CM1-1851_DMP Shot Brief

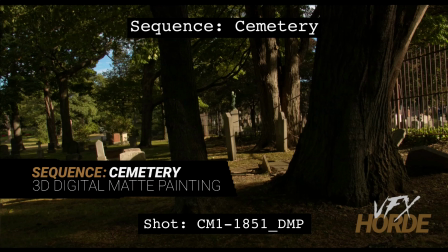This is Garrett Fry, the cemetery sequence lead for 3D digital map painting, and we're doing the shot brief for 1851.
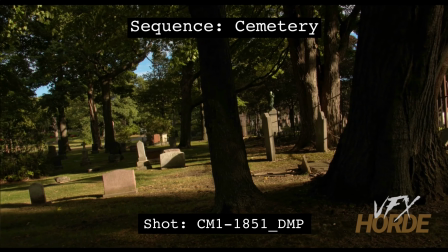So let's take a look at this shot. We start off on the right and then settle over here on the left.
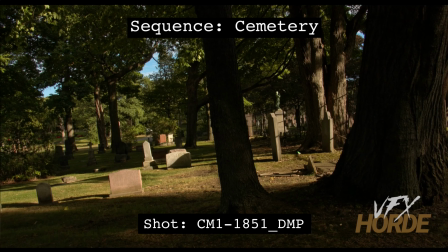So for this shot, we are going to be hitting that note of putting in gravestones. So there's several areas around here that you can put in gravestones. So the cool thing about this shot is that you can do this play of shadows.
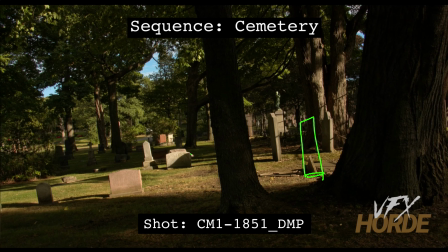That's really why this shot looks interesting. If you take a look here at these two gravestones here, you can see these like really nice shadow shapes that are playing on each other. So when you do add some gravestones in here,
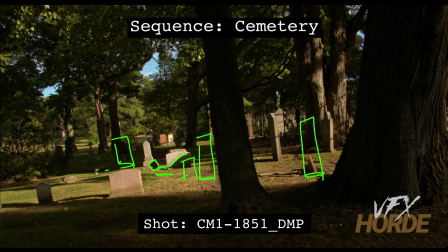it would be great to have them cast shadows on each other, and that makes them feel really nice and integrated, and adds a lot of visual interest. So go ahead and pepper in those gravestones. You have an opportunity here of maybe putting in something just a bit bigger.
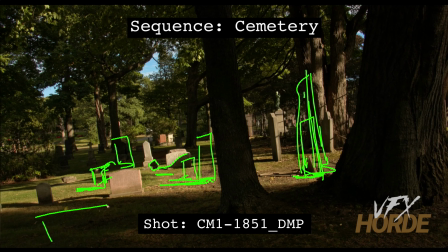And then something that you can play with is putting something here, really in the foreground, and whether or not you can see it integrating into the ground, or it's kind of like off screen,
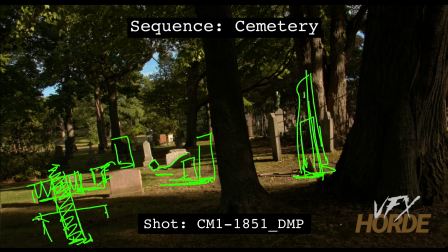and maybe we just see just a little piece of it there. But you're going to want to kind of make this so that we have our eye gets led through here,
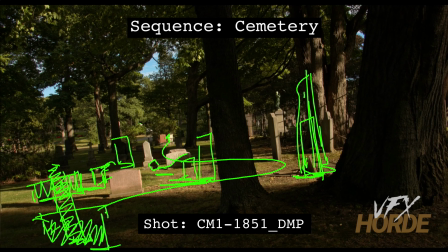through the shot, which would be really nice. And then the last thing that you're gonna want to make sure to do, there's a little car back here. So go ahead and replace that car with a matte painting patch.
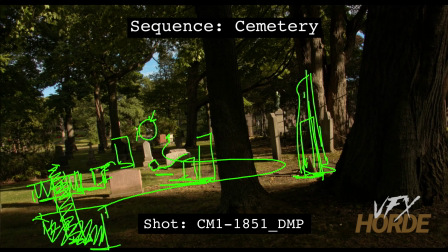So these trees are moving, and so you'll want to figure out just a little bit of a shape. You're gonna want to take part of the plate, and you're going to want to still the plate. So that means take one frame and then kind of have it
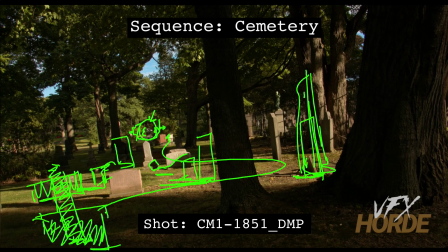transition into the plate where there's some more moving things, but this area can be a bit more static, which we do see in some places. They're not all the leaves aren't moving all at once. There's some areas where the leaves are moving a lot, and some where they're moving a little, and some where they're moving not at all.
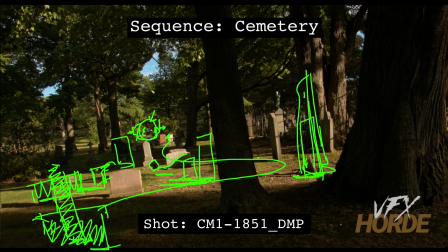So this area just happens to be one of those areas that the leaves aren't moving at all, and will allow you to replace that little area right there. So try to replace as little as possible, just where the car is. You don't need to be getting out here or anything like that. That's really unnecessary.
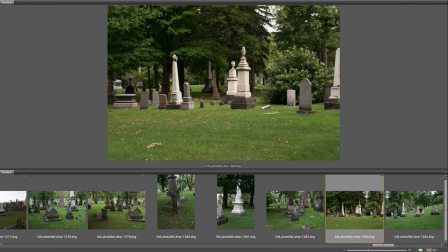Before starting out on the shot, it's really important to familiarize yourself with the extensive photo reference in the library.
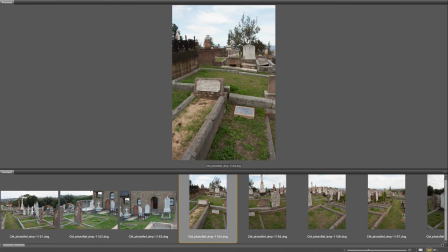It is worthwhile to do quick matte painting concepts so you can start to understand what kind of photography works for what particular situation.
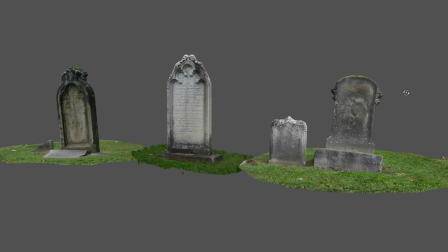Also, make sure you're utilizing the asset library, especially for those shots that require continuity between environments.
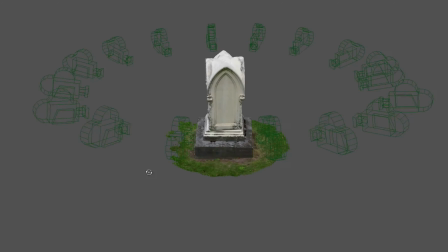These assets can be a huge help, and remember that every asset has high resolution photography,
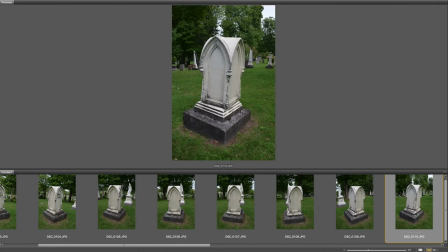so if the asset is not high enough resolution when rendered, you can overlay it with photography.